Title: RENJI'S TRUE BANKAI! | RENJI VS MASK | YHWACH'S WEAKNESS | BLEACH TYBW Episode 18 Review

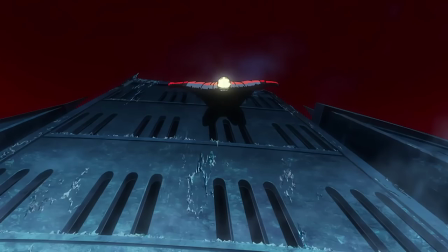This is a fight There is no dilly-daddling right into it, and I like that about mask in this specific shot in these shots in particular I did like the fact that it wasn't just one
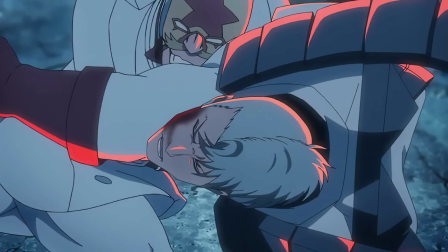camera perspective of Kensei getting hit It was actually two one for the face and then another camera
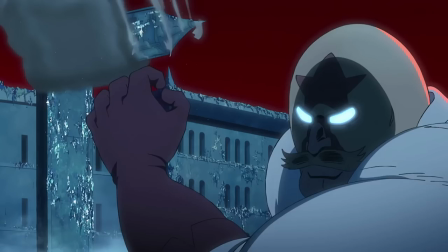angle to the face as well And then you get to see Kensei going as well as Rose as well getting hit as well and he's tumbling as
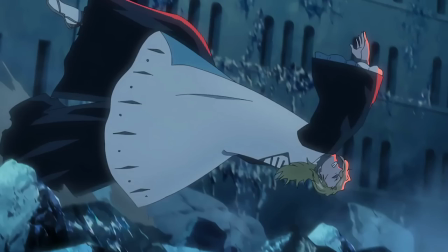he goes onto the ground felt very human and very realistic and i like that a lot then of course kensei recovers and then goes in for more shots on mask which i like the fact that it's bankai like it really shows like these like kind of prongs on his fist and
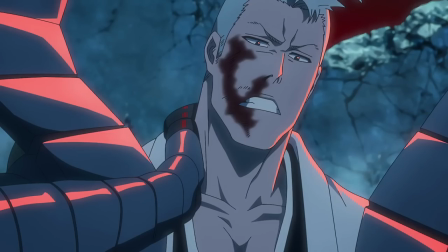anytime those prongs kind of like they retract into the fist the moment it makes contact means it's like as soon as those prongs go into the fist it's
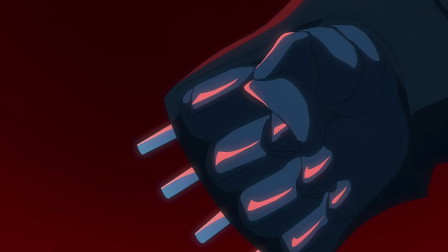like the activation means that it's connected and those hits of course the moment that the longer the fist is unmasked or the opponent in general the force of
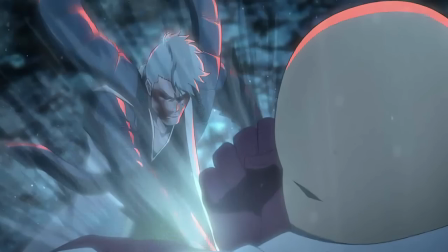that first initial shot will continue to keep hitting and hitting and i think the anime did a really good job with this because realistically there's
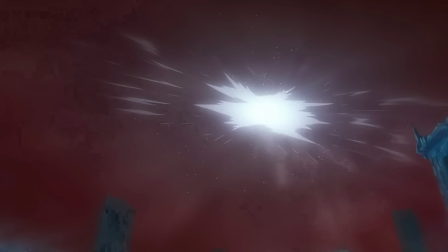no movement within this attack right you have to make this attack feel like motion is happening through the sound effects or camera
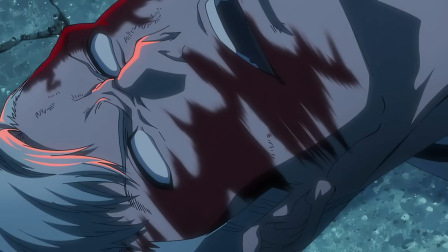angles to say so they could have just gone with a still frame of them yelling each other with speed lines to which they did to some certain degree but they also changed the camera from like a close-up shot to a far away shot as well and seeing kind of like the air being distorted as well so i appreciate for something as limited as kensei's ability they managed to make it seem like there was still motion happening within those scenes but of course as james cheers the stronger that massacre gets and of course kensei didn't really last long and i did love that headbutt to the face because again these shots are feeling impactful and kensei of course gets taken out to which rose takes advantage of this he says he takes advantage of this kills james
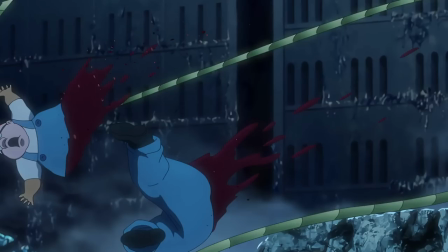well seemingly kills james slices him in half and then goes into bankai himself to which is interesting because it is cg the whole bankai
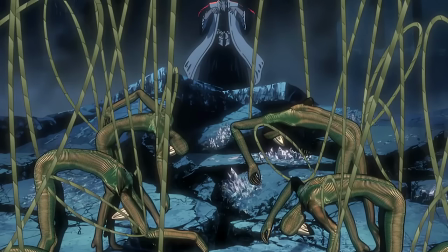cg and i was thinking about whether i would prefer if it was drawn or cg but i feel like the whole optical illusion effect with rose's bankai to be drawn would have to be drawn meticulously because with optical illusions the way the eyes work everything has to kind of somewhat
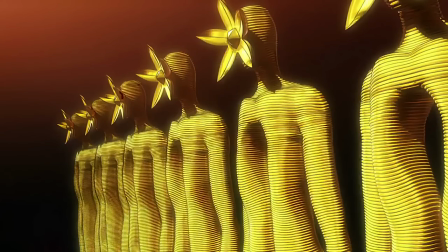be in my view anyway somewhat symmetrical for the eyes to kind of be distorted a little bit and the only way you're going to keep that really consistent is with cg and
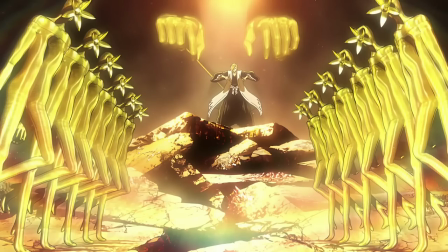again the cg makes it look alien it makes it look unfamiliar and i feel like that works with this again specific bankai and it obviously keeps consistency with
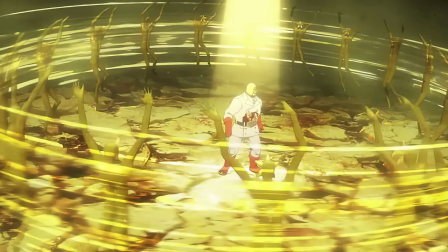the lines of course of the optical illusion of rose's bankai so i do think it works better with cg for now i think it does
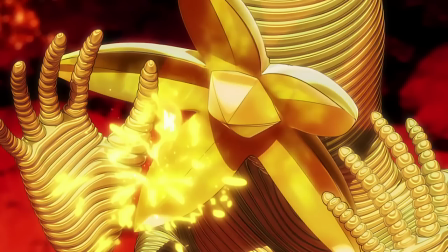work i think it was probably the best design choice. Of course, you're welcome to disagree. I'm sure many people will, but that's just my preference in regards to the whole thing and why I prefer it. Now, while this bonkai is playing, it is interesting and I had to really listen as watching this scene quite a few times where they did sing that Sagisu did use the OST for here to stay, especially at the start of the bonkai, especially I don't know throughout the rest of it, but at the start you do hear the chimes of and it was really good because you didn't, I personally didn't notice it at first. I know someone like rebirthed it, but like I didn't notice it at first and I don't know why the OST specifically from Saga-su I feel like that's more of like a sad OST, but I think it worked as well I did like the variation of it And of course I did think the Bankai in general looked really cool, especially with the water effects.
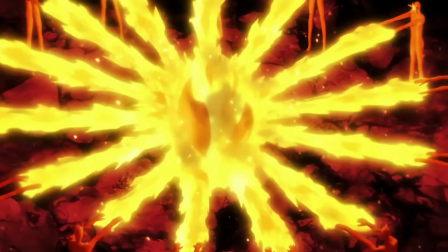The fire effects went really good I did genuinely enjoy the fire effects throughout all this and the motion of the of the Bankai itself
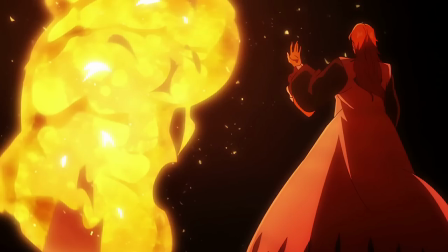So I think Rose did get a little bit of justice And I feel like it teased enough of Rose's Bankai to not fully give everything that it's capable of
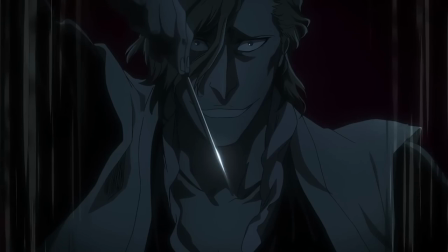doing. Especially with, like, the third act where we didn't really get to see. Because, obviously, by this time, Master Masterlin has already ruptured his earlobe. So, you know, there's still more for Rose's Bankai that we've still yet to see. And I think it is a nice teaser. Because we don't really know how strong Rose is. We only get, like, a smidgen of its potential, so to say. So, I'm not going to rule out Rose as being, like, weak yet. Now, of course, people want to say, like, put on the mask. There's questions as to why they don't I have my somewhat kind of guesses But I guess that is for like another video in general.